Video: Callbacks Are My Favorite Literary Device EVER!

I just wanted to say that I was going to put in a little bit more information about pattern recognition and things like that, but I don't feel like it, so I'm not going to. Enjoy the rest of the video. Hope you guys enjoy, have been enjoying it thus far. A callback doesn't have to be comedic, the same way it doesn't have to be used in the context of phone calls, nor computer programming. Used generally, its concept can apply to many things. Remember, if a callback is a reference to the past without the need for explaining how it relates to the present, because Bob already knows the context, we can say that a reference to any information that has previously been disclosed to an in-group is a callback. The in-group is dependent on the medium of which the story is told through. The callback's impact is dependent on what type of sandwich it is.
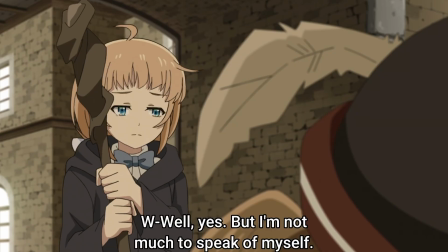Spoilers. In episode 6 of The Water Magician, Abel tells Natalie, if you're ever in a position where you need help and you can't find us, then turn to Rio.
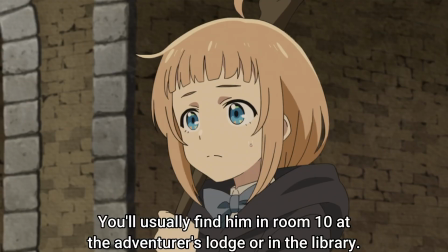He then goes on to tell her where Rio Oh, whoa. He then goes on to tell her where Ryo will most likely be at any given moment.
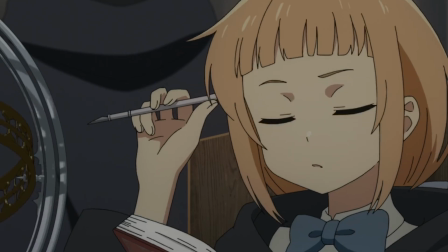In the very same episode, yes, it happens this quick, Natalie, who's in charge of monitoring where everyone is instantaneously unable to locate said people. They vanished, gone, disappeared. In episode 7, Natalie learns that Abel and his party are among the group who vanished.
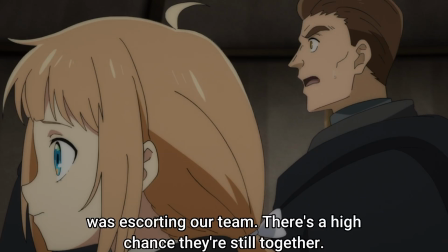Upon learning this information, Natalie's expression toward the man who's relaying it is one of shock, until she ponders for a moment.
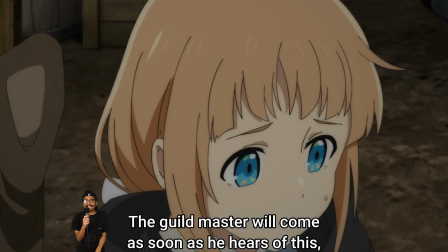What are we to do in this situation where I can't ask Abel for help? Oh, the horror!
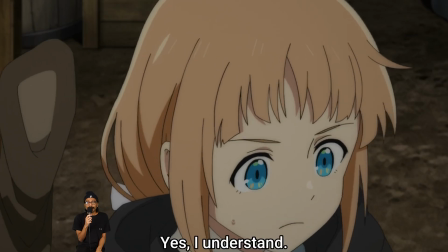Wait a minute. Ryo, I'll go get him. Something like that.
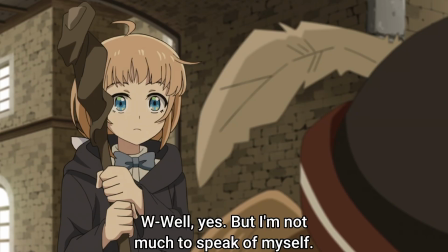Now, she doesn't say these things out loud. The reason I was able to imagine her thoughts is because of the scene in episode 6, which foreshadowed this moment.
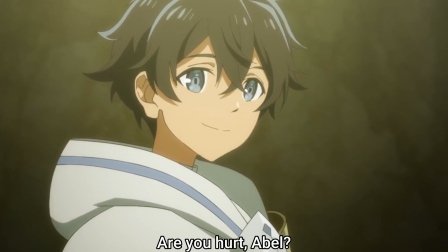And this moment in episode 7 foreshadows Ryo arriving just in time to save the day later on, without the need for an explanation.
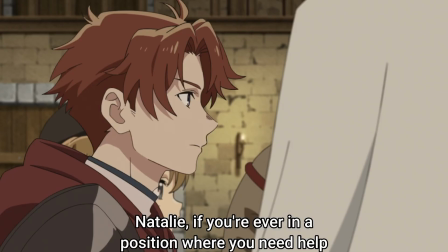If you are paying attention to the blatant foreshadowing in episode 6, then the scene where Natalie is not speaking speaks for itself. I'm Bob. I know the context. I can expect that Natalie is recalling the conversation she and Abel had because the scenario that she has been put in is the exact scenario Abel has already given her the formula to solve. We don't hear Natalie say that she's going to get Ryo. We don't even see her again until episode 8, where we're provided confirmation that the events we're inferring happen have actually happened. Each time we call back to something, such as a comment, image, or character that evokes an earlier instance, we are applying the concept of a callback. Next, I want to talk about Arcane, before my camera dies. Again. If you have not seen Arcane Season 1 or 2, the video is over for you. Comment, I'm username here, and I hate film and media with a burning passion. And leave. Spoilers ahead. Again. This scene here hurt me like no other.
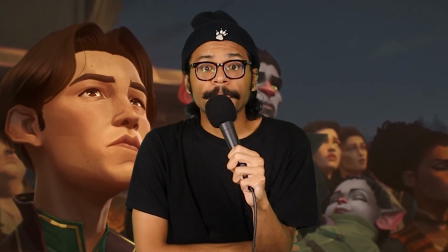I cried like a newborn baby. I cried as if I lost her.
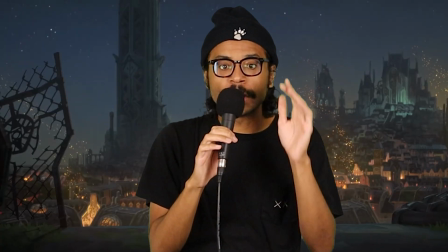Grown-ass man breaking down into full-on tears and shaking in the middle of the night.
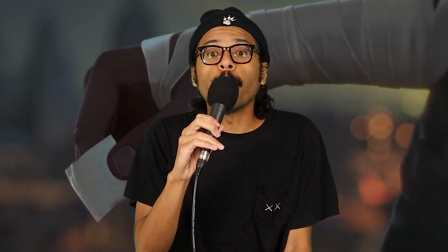I wailed.
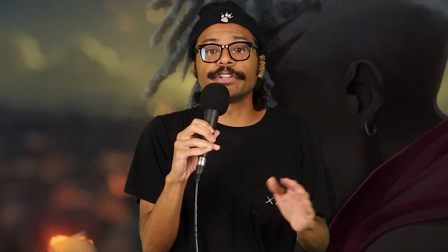It hurt me so much to watch this scene over any others because it is a callback to this scene.
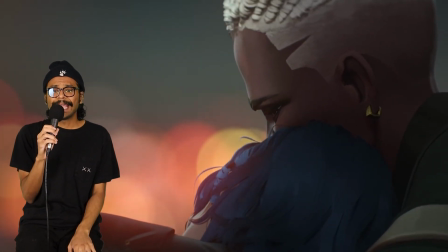You know, the one where she's there and not dead, a universe in which she still exists,
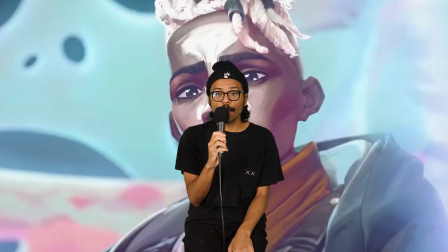an everlasting happiness that our hero chose to give up for the betterment of his universe. It hurt. The point that I'm trying to get across is that a cleverly timed and well-executed callback will yield great results, whether it be for comedic purposes or ripping my heart out of my chest and feeding it to me. Nevertheless, I consider it an essential narrative device to any good story, especially great ones. If